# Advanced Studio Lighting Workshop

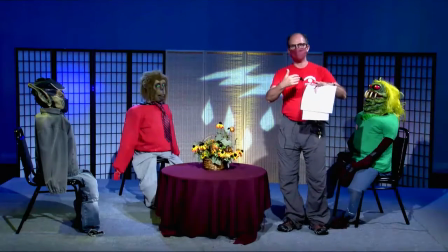And the beam, as far as how sharp or soft you want it to be, there's all these knobs on the light.
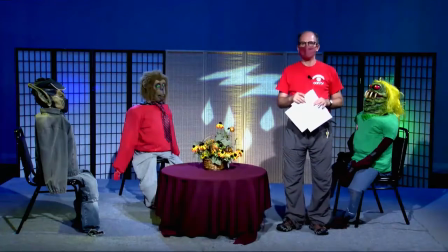And the angle where it is on your set. We also put a little blue gel in front of the ellipsoidal light.
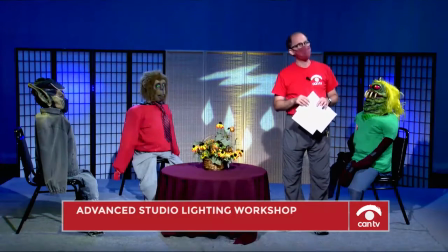I just taped it on with gaffer's tape so yeah our lighting fixtures in here don't have gel holders they don't have any kind of a rig for that
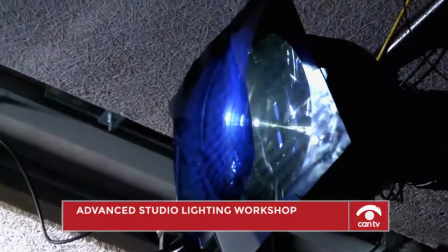but it's okay because they're all LED they're cool lights they don't get hot as you can see there's a blue gel just taped and hanging
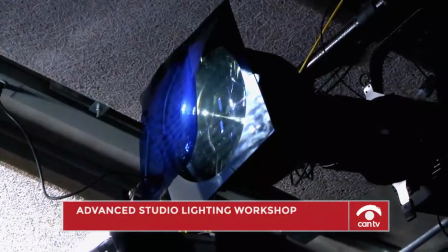there in front of the ellipsoidal so yeah you can give your your lighting a different color make it a little more interesting so it's just one of the ways we have of jazzing up your set making it look more interesting, and that was a quick fix. You know, it took me, like I said, less than 10 minutes to make the cookie, it took me about five minutes to put it in a light and adjust it and slap a gel on it. So little things like that can make a big difference. Now, back to planning for a moment. Let me talk about that. You're planning, of course you have a lot to plan for your show, you've got the topic of your show and who's gonna be the talent and the host, and you've gotta also decide on the look, you know, That's something we emphasize at CanTV, not just the substance of the show, but the look of the show, because the look of the show is part of your storytelling. People will pay attention to it. They will tune in and stay tuned in longer if the show is visually interesting. And so lighting is crucial. Lighting is a key part of that. But lighting works hand-in-hand with set design, with costume, with clothing, a lot of things to take into consideration. How do these things work together? And what do you want to call attention to? I'm always talking about calling attention to things in my workshops because we have to call attention to people's eye. Where do we want their eye to look? So this table in front of me here, it was white.
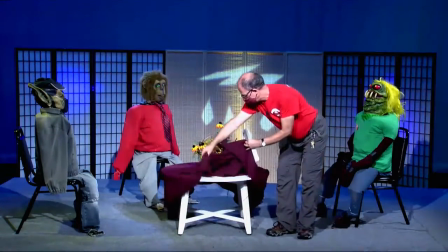It is a white table. Look how white that table is.
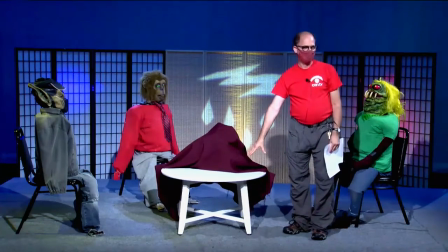And so if it was just a white table, it would detract attention.
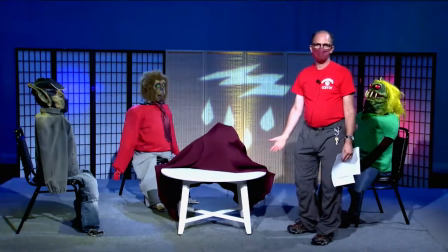You know, it's the brightest object in the scene is what people's eyes will look at first.
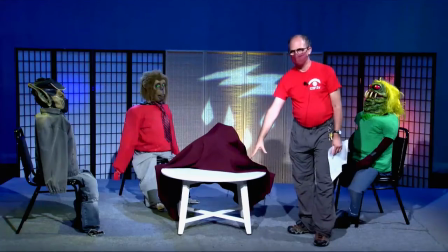And their eye will even stay there for a while. This is too bright, this table, which is why we threw, you know, some cloth over it.
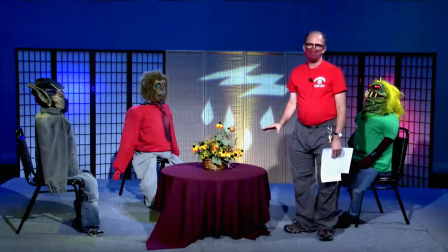And now it's toned down. It's not detracting attention, you know, from our fabulous, you know, cast of characters here.
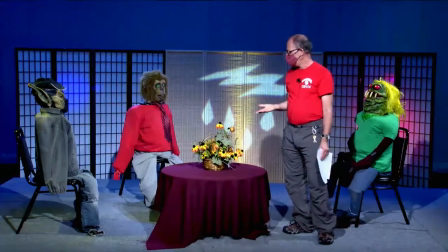And so speaking of these characters, these people, these talent,
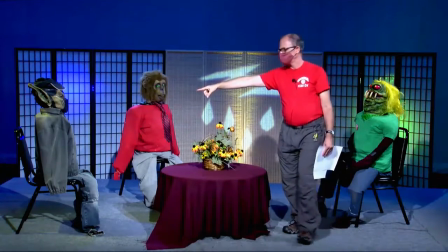this guy over here on the far side here this guy
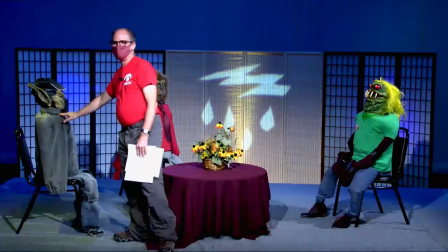he did not maybe get talked to properly because
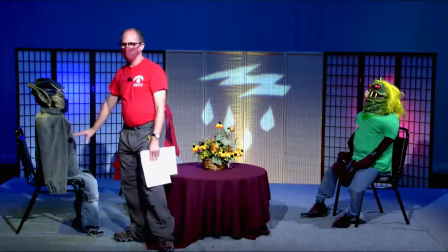he's wearing gray tones here that just mush into the
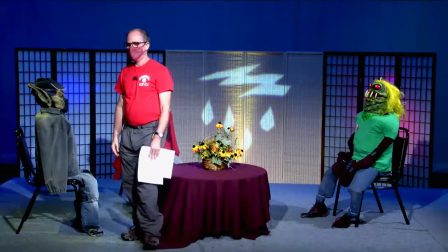set they blend into the set he doesn't stand out much at all i mean
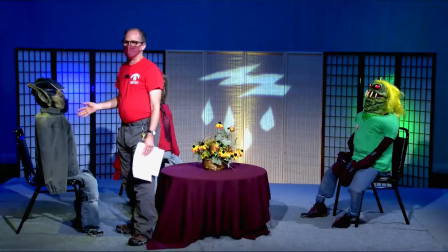the only thing that stands out is his face but yeah clothing wise he's just blending
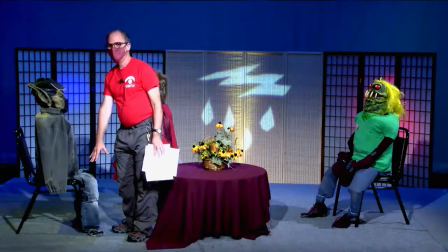into this the carpet is gray you know it's just not a good
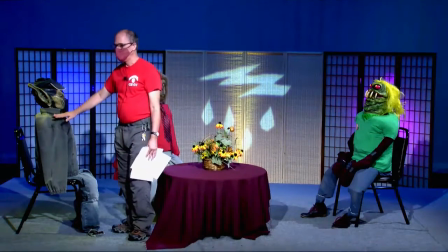look so somebody should have said hey man whoever comes on to the set should
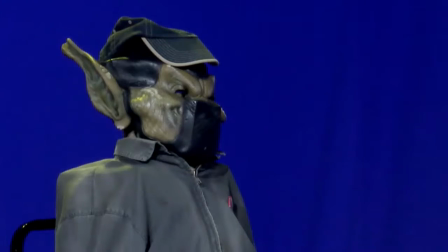bring an alternative piece of clothing something that's that's substantially different
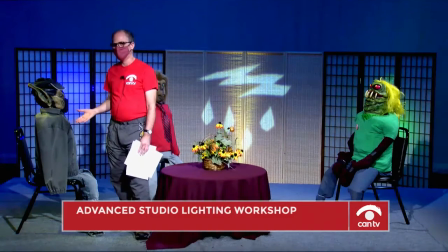from what they're wearing you know when they walk in the door so people should have should bring choices things different colors that people can wear I would have had you know neutral colors are good beige brown maybe light orange,
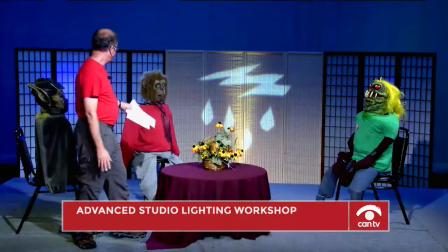green like he's wearing over there, the red's pretty good, you know.
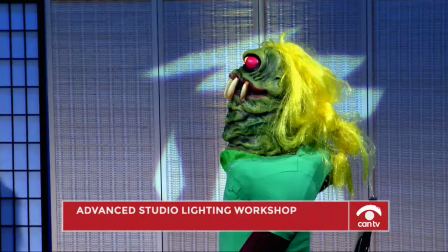So you have to, you have to, you know, the lighting is only going to work if the talent is properly prepared.
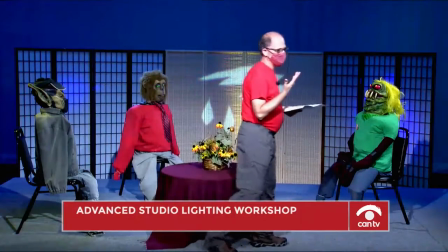Now makeup could also be part of that. Sometimes the lights will make you shine. A lot of things can happen.
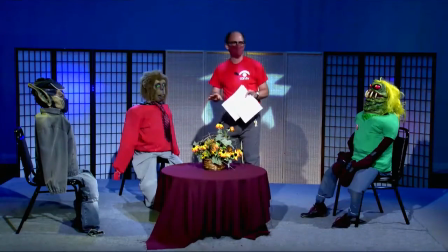So part of your planning is, okay, what kind of colors do we want people to wear. Avoid stripes and things like that.
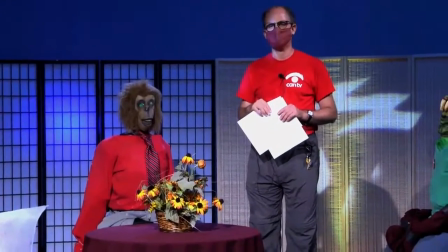Little shiny earrings. No, that's not good either. That can catch the light. So people should be properly prepared.
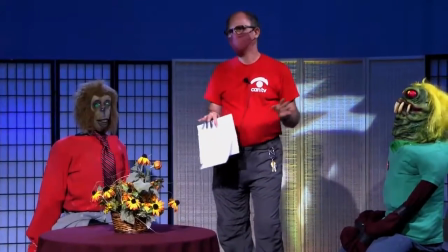Then you can start thinking the rest of the set.